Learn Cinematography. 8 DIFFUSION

This next section of the course is going to touch on diffusion. Diffusion is great because a lot of what we've talked about in this course so far has dealt with soft light and the best applications to use it, and diffusion goes hand in hand with achieving soft light. There's different types of diffusion, and we're going to talk about the best applications when to use one over another.
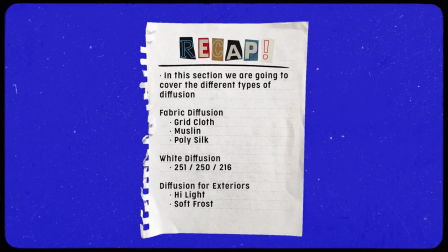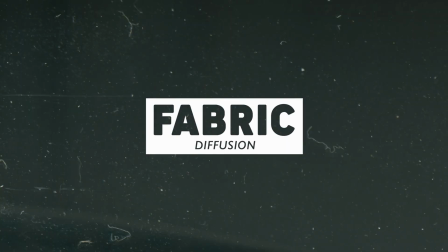One of my favorite kind of diffusions is fabric diffusion. Fabric diffusion is a category that includes anything that's made out of a fabric material.
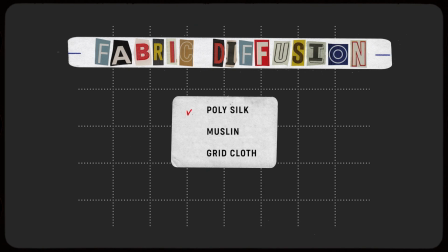Anything from a silk, muslin, grids, any of these tend to be what I gravitate towards because I feel like they produce a really beautiful quality of light. And what I love about a lot of these different kinds of fabrics is there's actually different strengths.
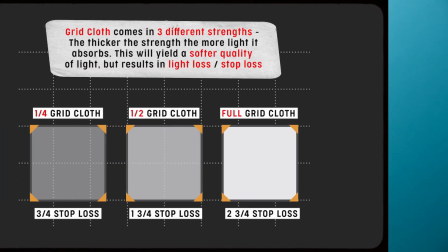In one instance, one of my favorites is grid cloth.
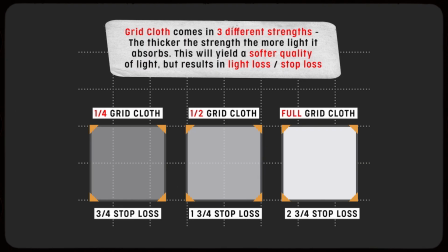What's nice about grid cloth is depending on what your source is, you can always go up or down in the strength. So for instance, say I'm keying right here from the left. If I put a big 8x8 diffusion in front of this, maybe 8x8 full grid, I frame up the shot and it's looking a little dark, it's cutting too much light.
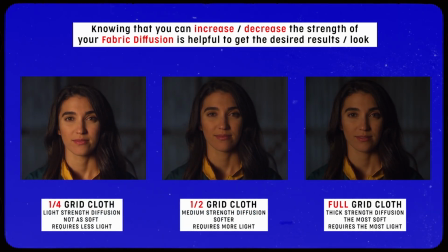Say the light's already maxed out. What I can do is I can switch that full grid for a half grid or that half grid for a quarter grid.
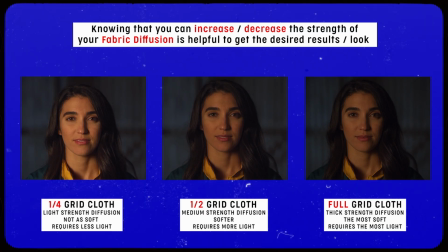Being able to walk off the strengths of a fabric diffusion are really, really nice as a DP, because in certain circumstances, you may want to step up its thickness to make it softer and to soak up maybe a bigger light, or you may want to walk it off if you're pushing maybe a smaller unit, but still want to achieve a softer source.
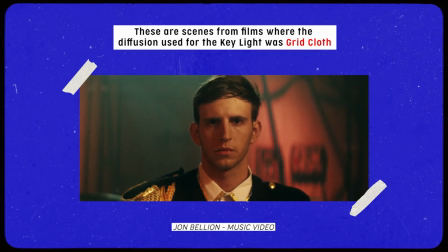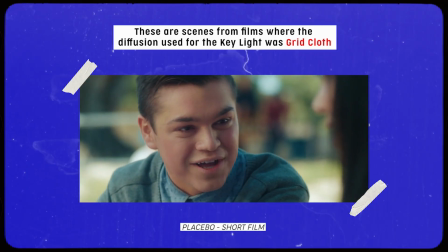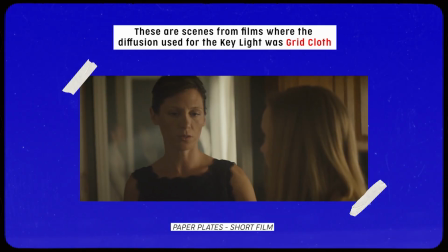Another really cool way to use grid cloth is to stylistically use it to bloom or blow out your windows if you don't want to see what's outside.
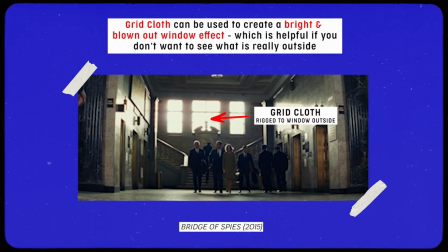You'll see this done in a lot of movies and television shows because in most circumstances, those shows are shooting on a set in a soundstage.
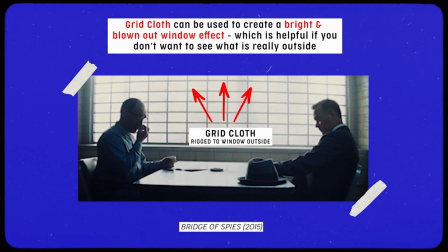So if you were to look outside that window in real life, there wouldn't be the outside New York or outside LA.
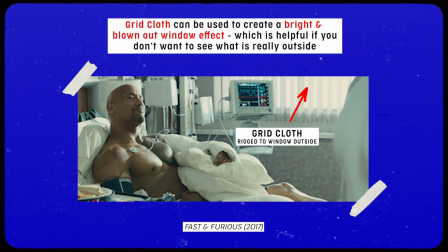They're shooting inside of a warehouse. So a stylistic way to make it seem like a bright sunny day outside is to put
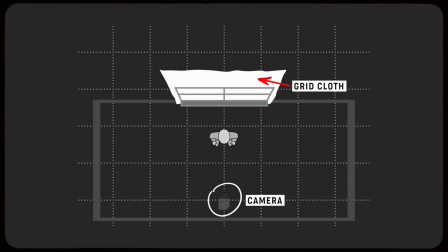grid cloth on the outside of the window and then shine light illuminating that grid cloth.
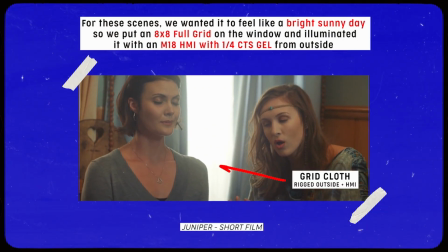When you're framed up inside looking towards that window, the viewer thinks that it's just a bright sunny day or a blown out sky,
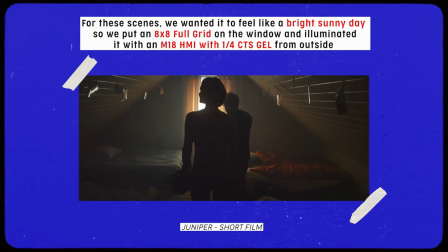when in fact it really is just a piece of grid cloth diffusion with light shining through it. The next fabric diffusion I love using is muslin. Muslin comes in two different kinds, bleached and unbleached.
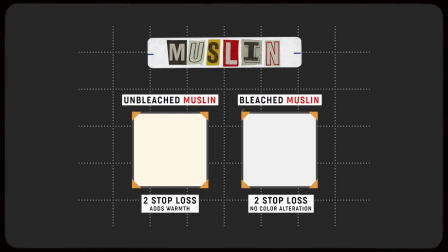An easy way to remember that is if you got bleach on your shirt or if you're gonna bleach something, usually it means making it whiter, bleaching your hair, bleaching your clothes. So if you take that sort of way of remembering it and applying it to muslin, bleached muslin is white. It's very similar to maybe a white bed sheet, or I've even, you can get muslin curtains. It appears to the eye much whiter. And unbleached muslin is actually a lot warmer. Just imagine something that hasn't been bleached yet. When these are just different options.
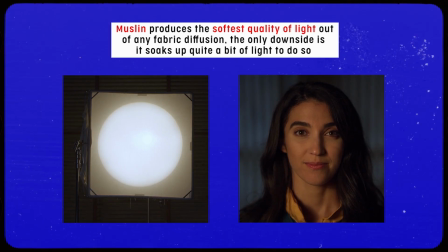I typically lean towards bleached muslin just because I don't want to deal with the warm shift in the fabric. And I've used bleached muslin as a diffusion to put lights through.